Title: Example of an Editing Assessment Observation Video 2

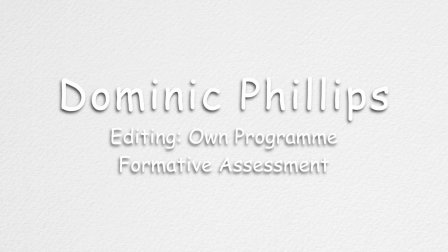0s
Hello, my name's Dominic Phillips and this is my Editing On Programme Formative Assessment.
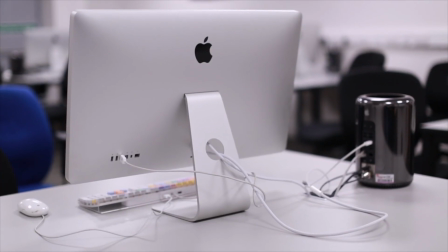6s
This is my edit suite.
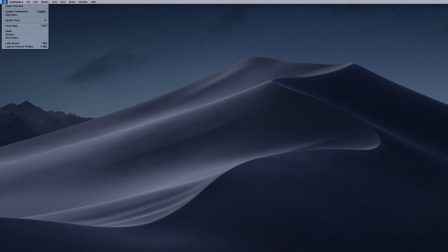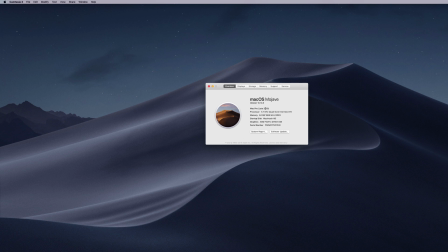13s
I'm using a late 2013 Mac Pro with a 3.7 GHz quad-core processor, 64 GB of RAM and 6 GB graphic card.
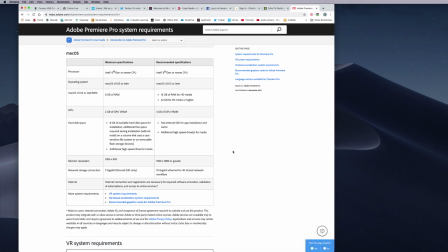24s
I'm going to be editing on the 2018 version of Adobe Premiere Pro. As you can see, my processor is more than powerful enough, my operating system is up to date enough, I have 8 times more RAM than is required, and my graphic card is more than equipped for the job too.
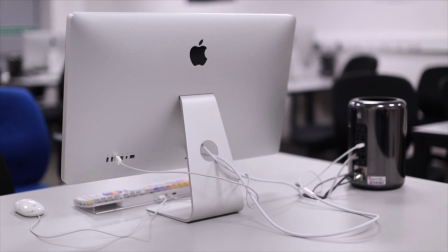42s
The Mac and monitor are connected to a power supply via regular 3-pin plugs.
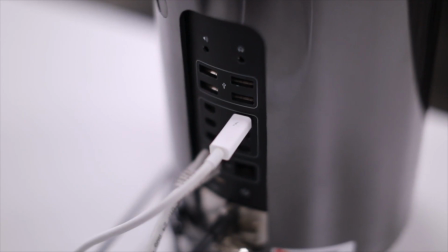47s
The Thunderbolt monitor is connected to the Mac Pro via a Thunderbolt cable.
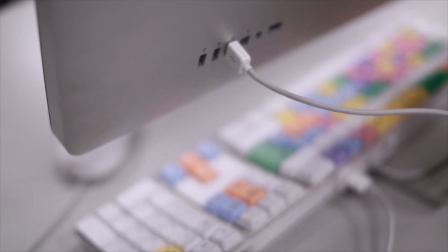52s
And the keyboard and mouse are connected to the Mac Pro via USB connections.
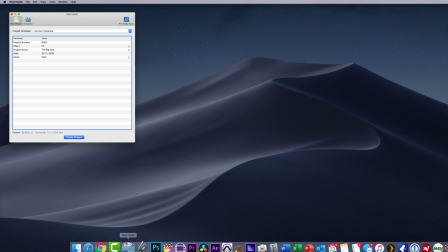59s
Before I do anything, I'm going to create a folder structure for this project. I'm going to use my custom template within Post Haste to create that folder structure.
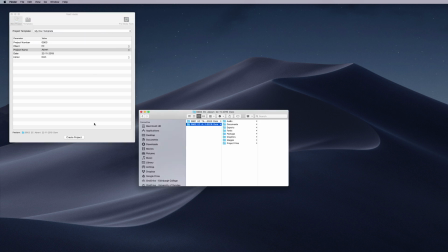70s
My Post Haste template will create a Premiere Pro project for me.
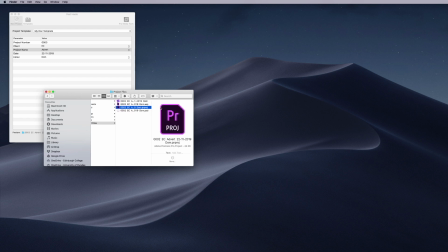75s
It'll automatically use the audio and video settings I set when I created the template, and the same goes for files, paths and backups.
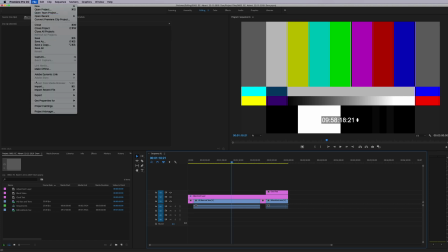84s
You can see them here under File, Project Settings, Scratch Disks.
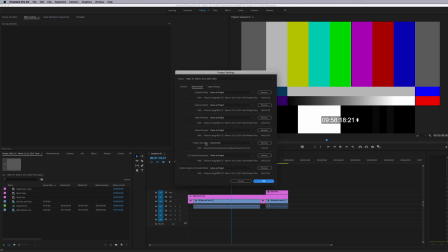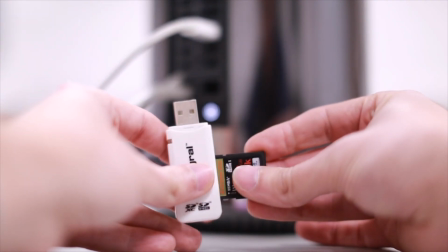93s
I can now plug my SD card into an SD card reader, plug that into the Mac Pro,
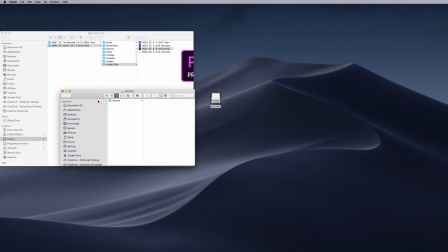101s
and I can now move the footage thereon into my footage folder.
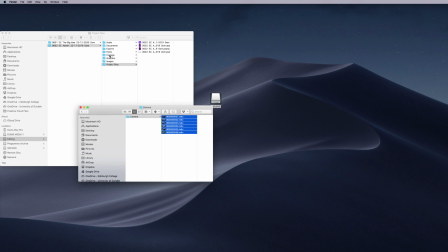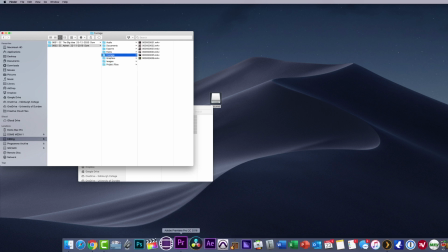115s
I can now import my footage into Premiere Pro.
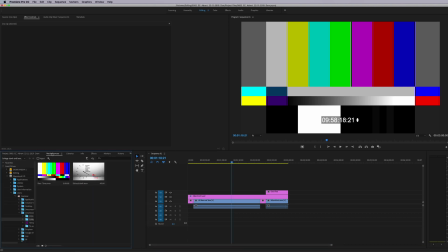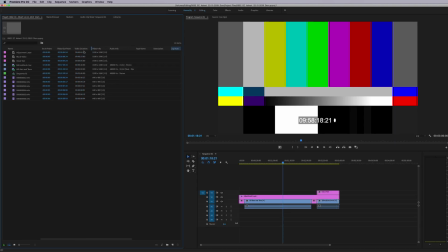134s
And I can use my shot log sheet to rename and enter the metadata for my shots.
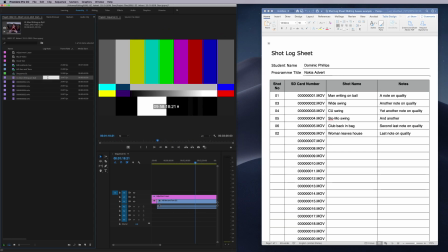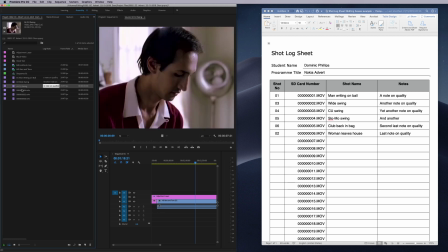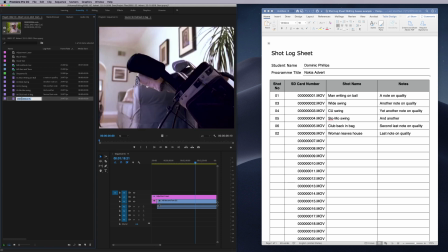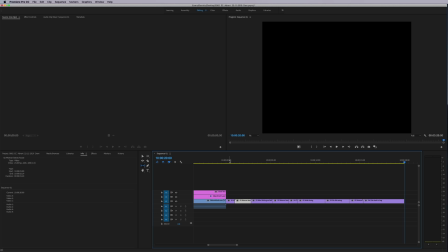160s
Okay, so this is the rough cut of my program. As you can see, I managed to get it down to 20 seconds exactly, which I'm quite happy with.
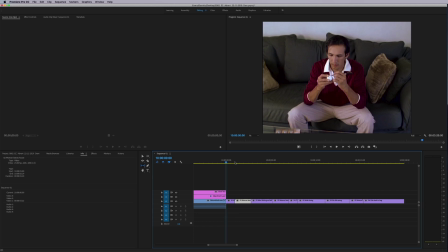168s
I'm just going to play through some of the shots. So here I decided to use a cutaway. So I'm in the house, he looks up at the door. I'm going to have a sound effect in my fine cut where he looks up at the door just to show that someone's left the house.
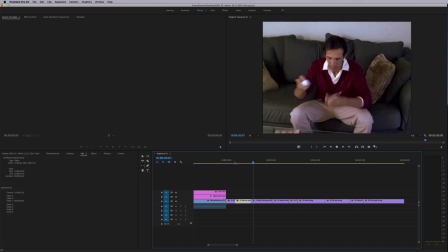186s
Then we cut to the person who has left the house. And then we have him going across to get his golf club.
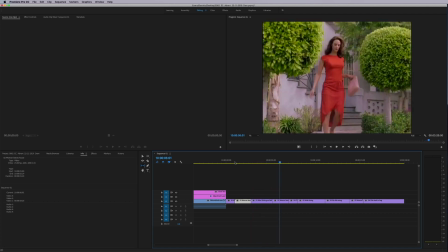192s
Now, I didn't want to cut back to this woman here.
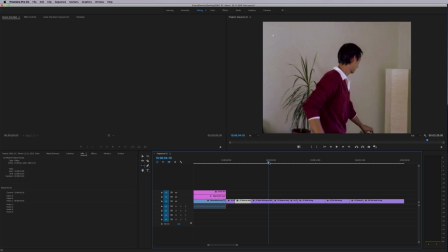195s
I didn't want to cross cut, but there was no way of me getting from this shot here to this shot here without looking a bit strange. So I decided to cross cut between the action indoors and outdoors.
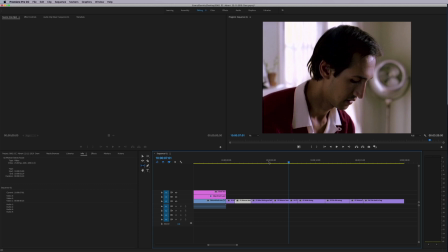212s
Here was a good opportunity for me to edit on motion. So we've got the close up of the guy's face.
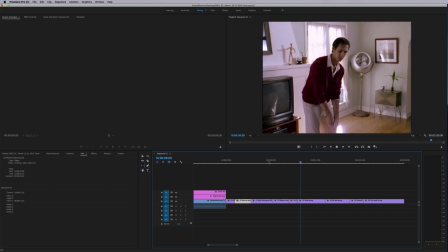218s
He arcs his head there, stretches his neck, and we match cut to the same movement on the wider shot.
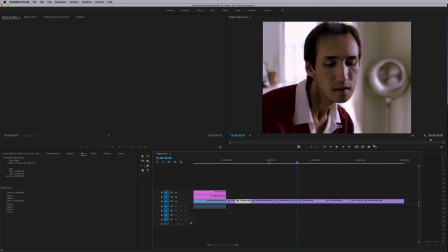224s
It just makes the edit work a little bit better. Also the close-up doesn't really show us what's happening, so the reveal is in the wide shot,
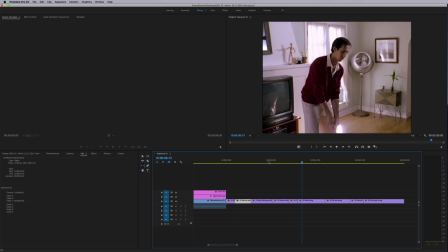233s
showing us that he's actually holding a golf club and is about to swing at a golf ball indoors. Here again was a good opportunity to edit on movement, so he's in the wide shot.
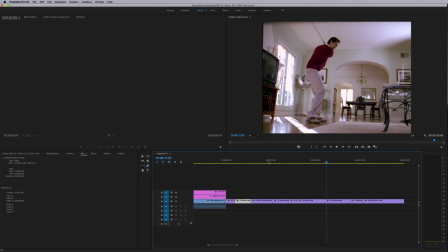247s
The medium shot, he's swinging back the way, and then we have the slow motion shot of him doing the exact same movement.
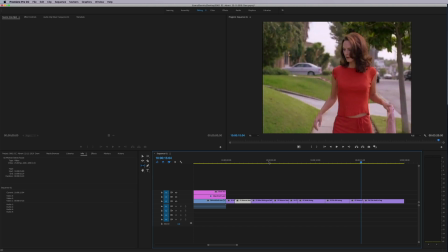254s
Ball goes out the window, cross cut back outside to the woman reacting to the golf ball landing on the ground,
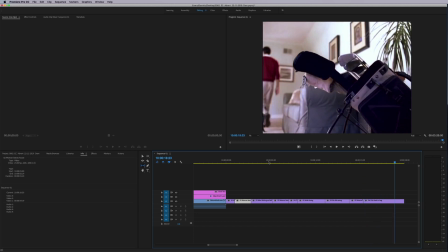261s
and then we end up on this shot for our pack shot. So I've made some editing decisions here.
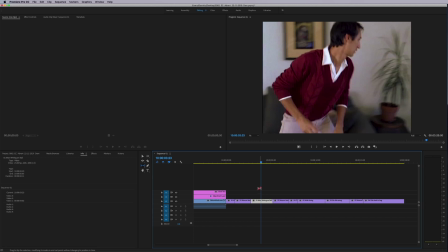269s
I've decided to use this take of this shot rather than take 1 or take 2 because
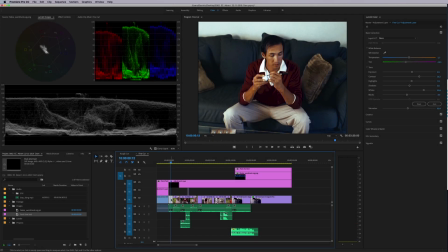277s
So for my fine cut, I went through and I adjusted the color balance on each of these shots,
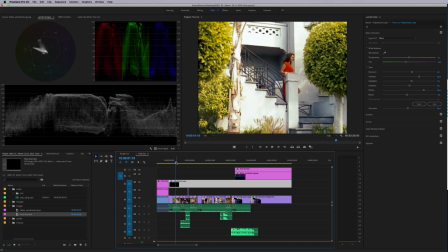284s
so color balance and the exposure,
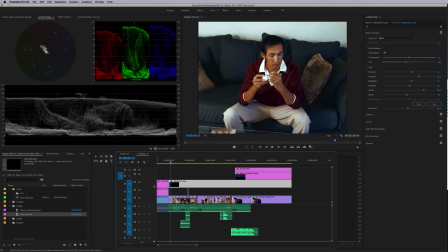286s
and then I also added an adjustment layer here to which I added an extra LUT just to give my footage a look. So that's before and that's after I've added the LUT. I added the LUT because of creative decisions.
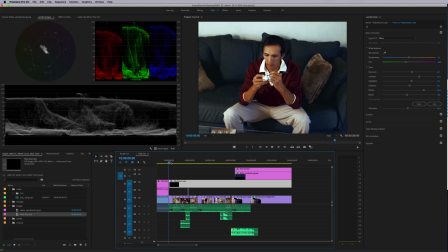302s
I also went through my program because there was no audio on the original footage. I had to build the sound from scratch. So these are all the sound effects that I added.
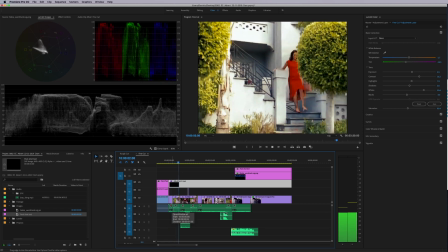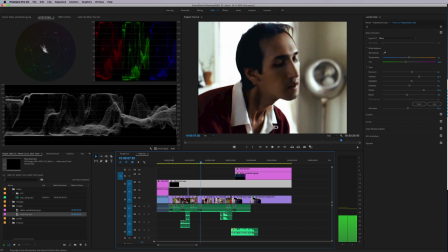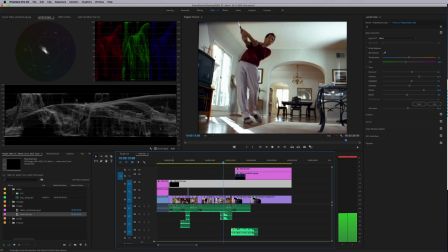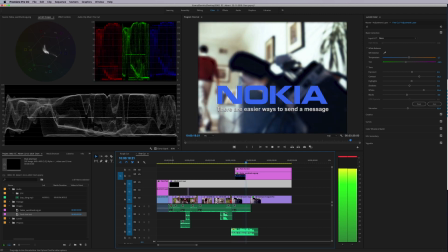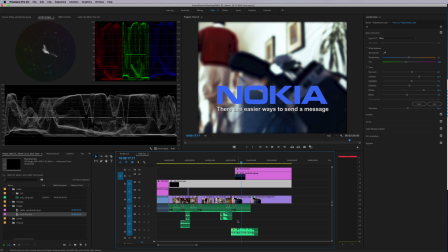333s
You'll be able to hear from there that I added a piece of music to the end of the program. I didn't feel like it needed music throughout, so I just added it as a sting at the end.
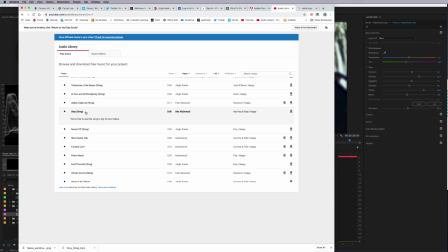342s
I found my music on YouTube Audio Library. It's called Stay Sting by Otis McDonald.
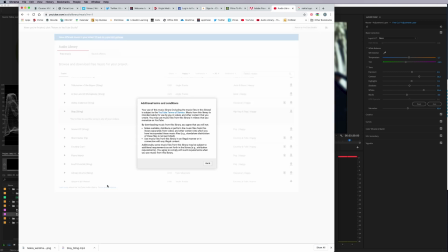348s
It doesn't need any attribution, and I'm allowed to use it for free as described in the terms and conditions.
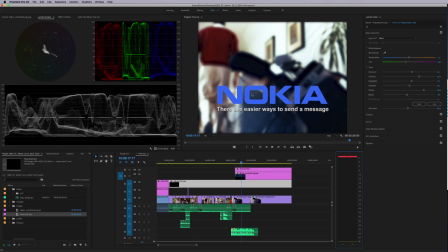358s
I also added a pack shot to the end of my program, my advert, and I got the Nokia logo from the internet.
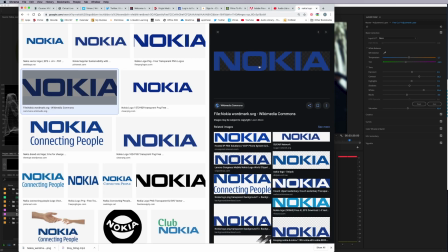368s
I just looked for a transparent logo, downloaded it, imported it into my program, and popped it at the end as my pack shot.
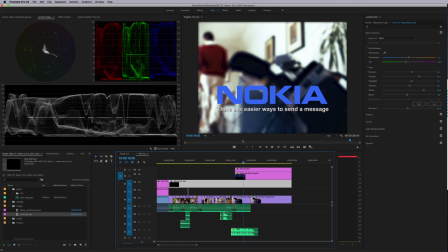375s
I also used text underneath it as part of my pack shot. I just used an Arial font just because I wanted to keep things nice and simple. I've also added my 10-second hold at the end of my program as well.
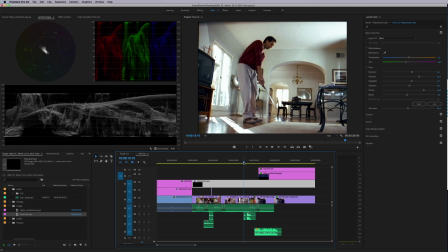393s
I've just noticed while I was playing that back that some of my audio is a little hot, so I'm just going to zoom in and correct that. I think it's the golf ball and the golf swing, so I'm just going to reduce the levels a little bit.
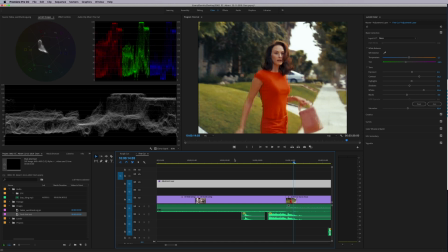408s
Yep, so they're not peaking now. I'm quite happy with that.
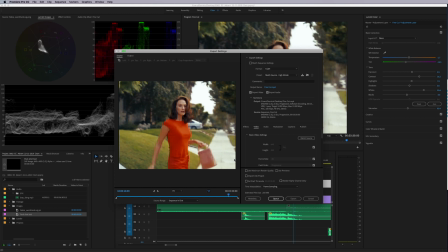410s
And the last thing I need to do is export my video, so I'm going to export using a .mov container. And I'm going to change my video settings to an Apple ProRes 422. This is going to be my master copy. I'm going to choose where to save that, which will be in my master folder.
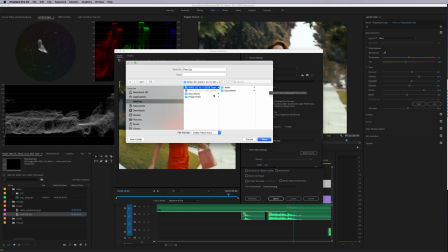431s
And output. Save it in there and export.
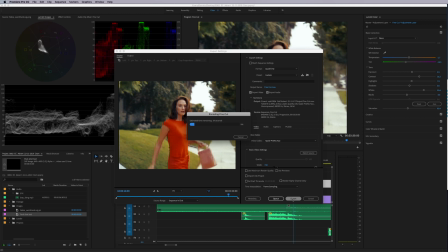443s
And that's me, and that's how I edited my own program. Thank you very much for watching.